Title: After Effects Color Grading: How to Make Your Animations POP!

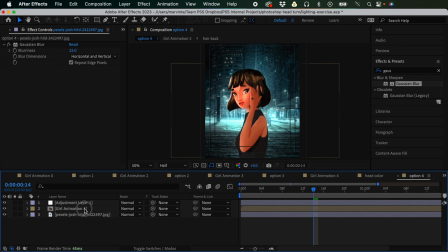4701s
So next, what I'm gonna do is I'm going to duplicate.
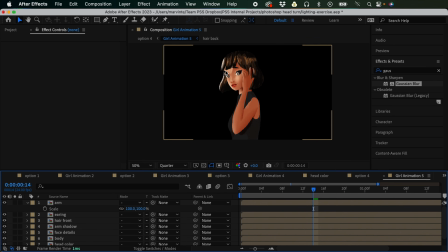4704s
So I'm not gonna go anymore inside of this because we don't need like a separate lighting for each part.
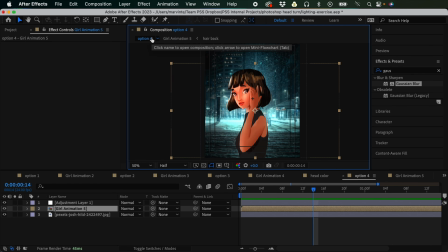4710s
This is like strictly just backlighting, right? So if I'm going to duplicate this now, and then click the toggle switches mode, and then I'm gonna click it again,
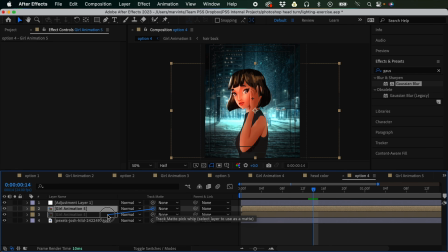4723s
and for the track matte, I'm going to target this one below, and for this one above, I'm just gonna apply a fill effect to maybe something darker,
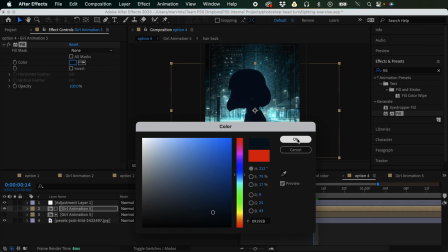4738s
something dark blue maybe, to match the background, and then change this to multiply.
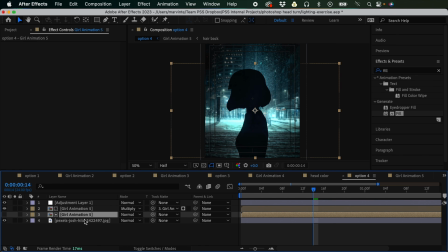4745s
So currently nothing's happening because we have the one the target hidden. So let's reveal this, right? So now we could like see this, right?
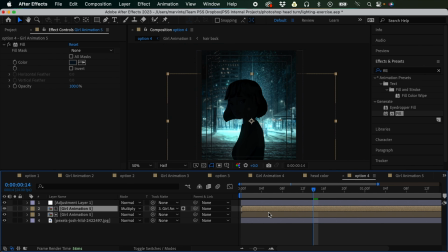4757s
Barely see the illustration. So now let's adjust the opacity for this one. So I'm gonna press T and then reduce the opacity. It's because this is just like a basic like silhouette kind of shot.
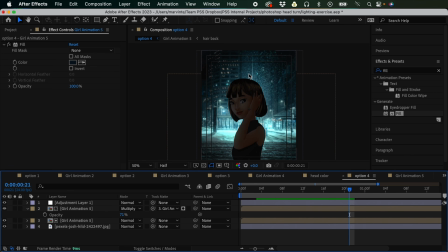4773s
But even if it's a silhouette, right, or the light source is coming from behind, there should be some sort of like glow here, or this part here like a halo effect, right? So how do we do that? You can just apply Gaussian blur
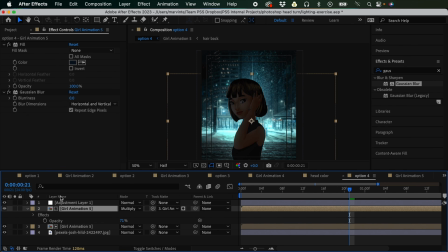4795s
to this one, to this layer, right? So I'm just gonna apply Gaussian blur, and I'm just gonna uncheck this repeat edge pixels, and then for blurriness, you will see that as I make this like bigger,
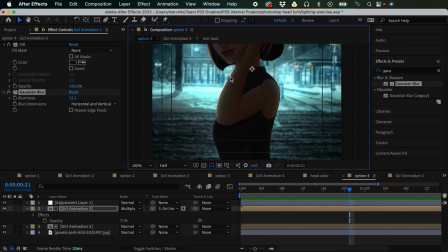4814s
you will see that a portion here, right? Like it's, you could already see. So I'm just gonna like disable and enable this effect so that you could see the difference, right? So you already have some sort of that halo effect, right?
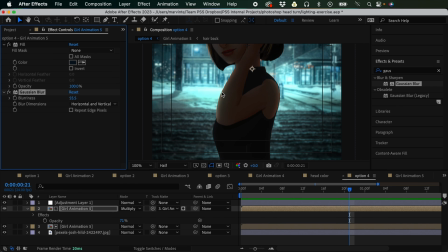4831s
Like some light here at the edge.
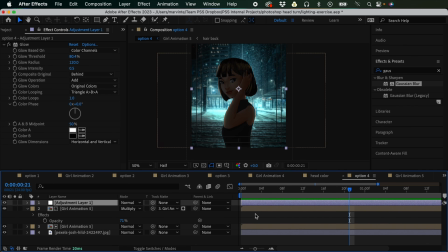4835s
And if we add glow, so currently we have this adjustment layer on top, and we have this glow. I'm just gonna make the glow intensity to 1, and I'm gonna reduce the glow threshold
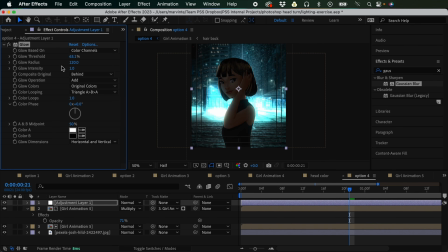4850s
to maybe something like this, and then maybe adjust the glow radius. And I'll continue to tinker with the settings. So if you want to increase the halo effect, you can just increase also the blurriness right here.
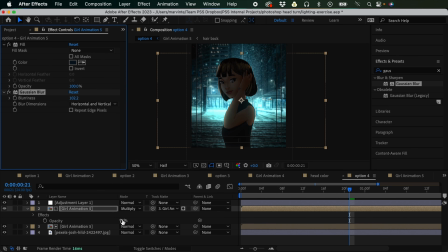4871s
And I'm just gonna adjust some of these settings here.
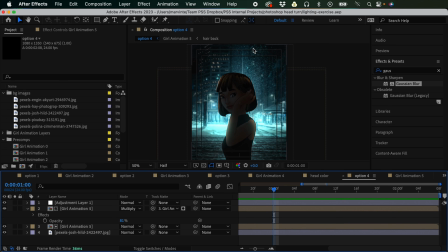4876s
So the overall shot already looks good, but I feel like it's still lacking a bit of glow. Although we do have that like halo effect, I want to emphasize that a bit more.
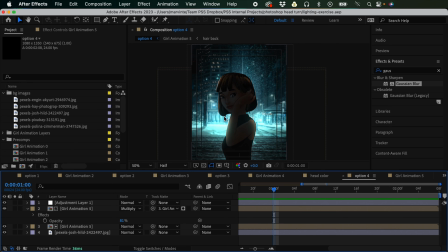4895s
So I think we need to add like so I'm just gonna open Photoshop.
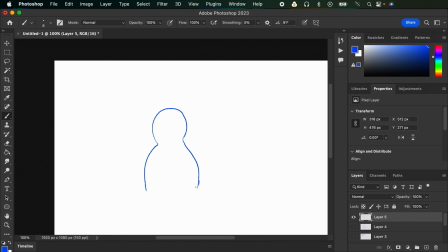4903s
So currently what we have is we have a character right here, and we have like a light source on the back. And what happens is we have this in shadow, one on front, and that's already good.
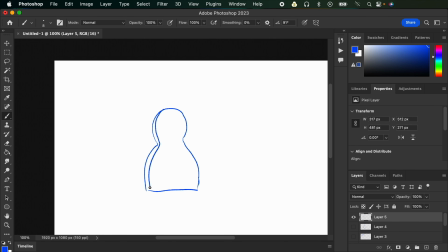4918s
And we have like cut off the shadow a bit, so it would like, because we added like blur, right? So this like parts here are like not in shadow. This is the only part right here like in shadow,
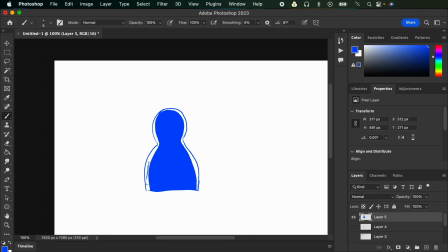4934s
but this one is like empty, so you are seeing the original color.